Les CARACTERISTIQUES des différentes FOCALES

Plus vous avez un grand angle, plus votre image va être déformée. Alors, ça dépend des objectifs. Il y a des objectifs cinéma qui ont des très grands angles, qui ont moins de déformation que des grands angles comme vous pouvez avoir sur votre appareil, parce qu'en fonction de la qualité de l'optique, forcément, et de son prix, les déformations vont être amoindries. C'est logique. Mais voilà, vous avez toujours une certaine déformation. Ce qui peut donner un style à votre image, ça y a pas de problème. La GoPro, vous voyez bien, c'est très déformé. Il y en a qui aiment, il y en a qui n'aiment pas, ça dépend. Mais voilà, par exemple au cinéma, on peut avoir quelques exemples là-dessus. Je vous mets ici justement une image des visiteurs.
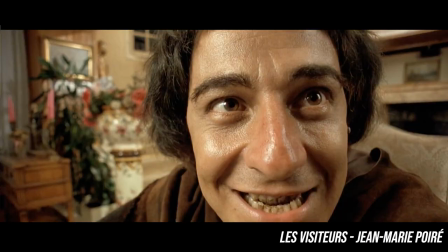(4:37)
Je ne sais pas si vous vous souvenez de cette scène-là. Mais c'est, voilà, c'est quelque chose qui crée le malaise. parce que ça déforme aussi beaucoup le visage.
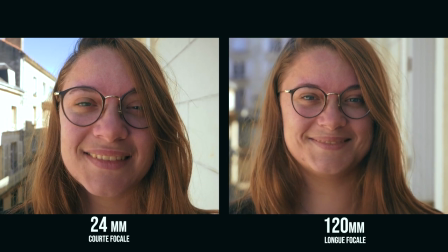(4:45)
Donc c'est quelque chose de pas naturel du tout, mais qui peut être assez intéressant si vous faites du court-métrage par exemple, et que vous voulez montrer un moment un peu de malaise, c'est très intéressant.
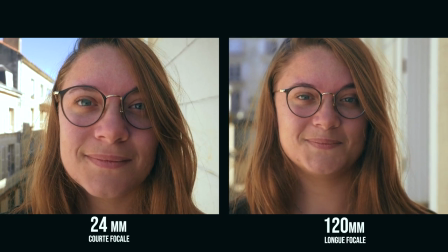(4:51)
Donc voilà, la déformation c'est quelque chose à savoir. Plus vous avez un grand angle, plus vous avez de déformation. La troisième caractéristique, vous avez en courte focale beaucoup plus de profondeur de champ, vous avez moins de flou d'arrière-plan.
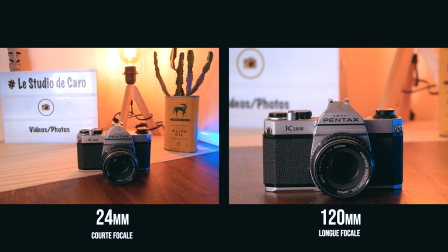(5:04)
Forcément, c'est fait pour la photo ou la vidéo de paysage, donc le mieux c'est de voir tout ce qu'on a devant soi, c'est mieux, vu que vous avez un plus grand champ, c'est quel intérêt si vous voulez du pas voir. Bon, bref. Les filmer avec un beau flou d'arrière-plan, un bon bokeh comme on aime, la courte focale, c'est pas forcément le plus adapté. Par contre, la courte focale, ce qui est hyper intéressant, donc là je reviens un peu au cinéma aussi, c'est que si vous voulez montrer quelque chose qui se passe en premier plan et quelque chose qui se passe en arrière-plan, si vous voulez faire coexister le premier plan et l'arrière-plan, la courte focale c'est hyper intéressant. Petit exemple, Orson Welles l'a beaucoup utilisé, et si vous voyez cette scène-là, c'est hyper intéressant, c'est quelque chose qui est très esthétique, ça peut marcher si, donc encore une fois, vous faites des fictions, ou même si vous faites de la vidéo et que vous voulez vraiment faire coexister vos deux plans différents. Je me fatigue aussi, hein, je comprends rien à ce que je dis. Le quatrième point sur les courtes focales, ce qui est assez intéressant aussi, c'est que ça va agrandir les distances.
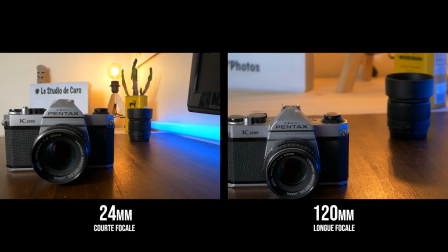(6:04)
En gros, c'est les perspectives sont moins écrasées qu'en longue focale. C'est-à-dire que vous allez vraiment avoir l'impression que entre la caméra et le bord d'une falaise, par exemple, quand on filme en GoPro et qu'on fait un saut en parachute, il y a 5 mètres, alors qu'en fait, la personne va juste faire un pas et va tomber de la falaise. Voilà, ça agrandit les perspectives. Le cinquième point, c'est que du coup, ça donne une impression de vitesse, forcément, parce que ça n'écrase pas les perspectives. Donc, il y a quelque chose qui fait que, quand vous êtes en grand angle ou en courte focale, vous avez l'impression que vos sujets vont plus vite que si vous étiez en longue focale. La longue focale, vu que ça écrase les perspectives, votre sujet, vous avez l'impression qu'il arrive vers vous beaucoup plus lentement que s'il était en courte focale. Ce que je trouve aussi très intéressant avec la courte focale, c'est que le premier plan en courte focale paraît beaucoup plus massif que le reste.
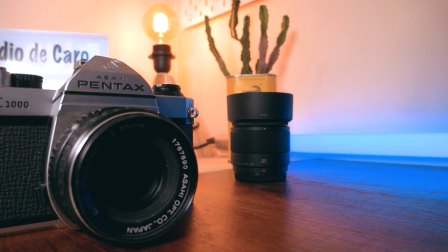(6:52)
On l'utilise par exemple pour rendre quelqu'un d'impressionnant au cinéma, en contre-plongée ça marche très bien,
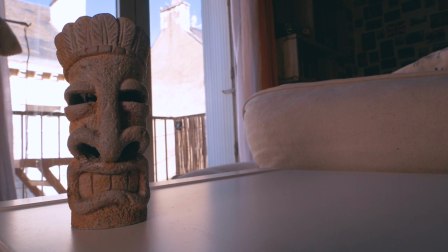(6:58)
ou par exemple la personne qui va être en premier plan va avoir un buste très imposant pour montrer sa grandeur,
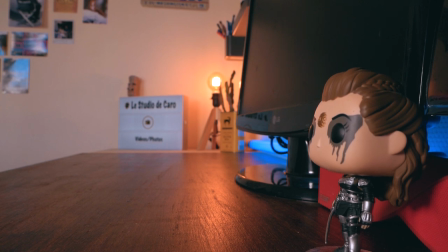(7:02)
enfin le fait qu'il impose, on va le mettre en courte focale pour vraiment avoir ce buste très très présent dans l'image, et ça marche très bien avec d'autres choses.
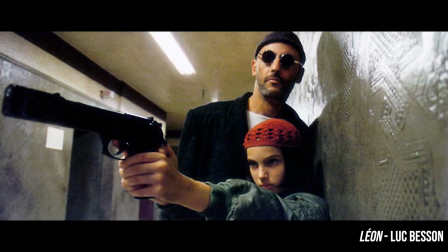(7:09)
Par exemple, je mets ici une photo de Léon, où vous voyez très bien que le revolver, le flingue de Nathalie Portman est énorme par rapport à sa tête, par rapport à son visage, même par rapport à Léon qui est derrière.
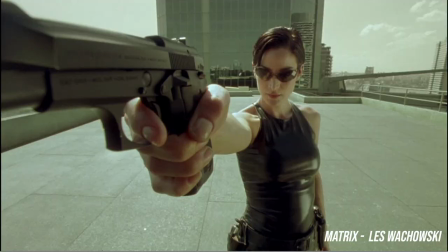(7:19)
C'est assez impressionnant, justement c'est pour montrer le côté impressionnant à ce moment-là du revolver. Donc ça c'est hyper intéressant, ça permet de faire plein de choses, que ce soit en fiction, en vidéo, de voilà, ça permet vraiment de s'amuser, et quand on connaît toutes ces caractéristiques là, c'est hyper sympa à faire. Dernier point avec la courte focale, ce qui est hyper pratique, c'est que ça stabilise plus votre image, enfin entre guillemets, c'est-à-dire que quand vous êtes en longue focale, votre image va être beaucoup moins stable qu'en courte.
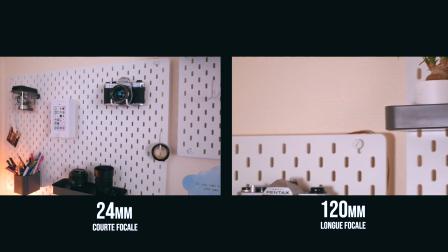(7:46)
En courte focale, il y a moins de tremblements, il y a plus de stabilisation quand on filme un sujet, parce que forcément, le champ
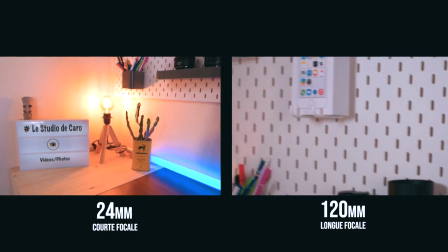(7:54)
est plus grand, donc on voit moins les tremblements, parce que je sais pas comment l'expliquer,
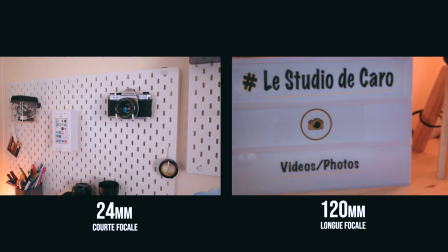(8:01)
mais je vous mets des exemples de toute façon. Mais voilà, ça c'est assez intéressant si vous voulez faire une longue scène en plan séquence ou autre. C'est plutôt pas mal de le faire en courte focale, après en fonction de ce que vous voulez expliquer. Parce que du coup, vous aurez moins de tremblements.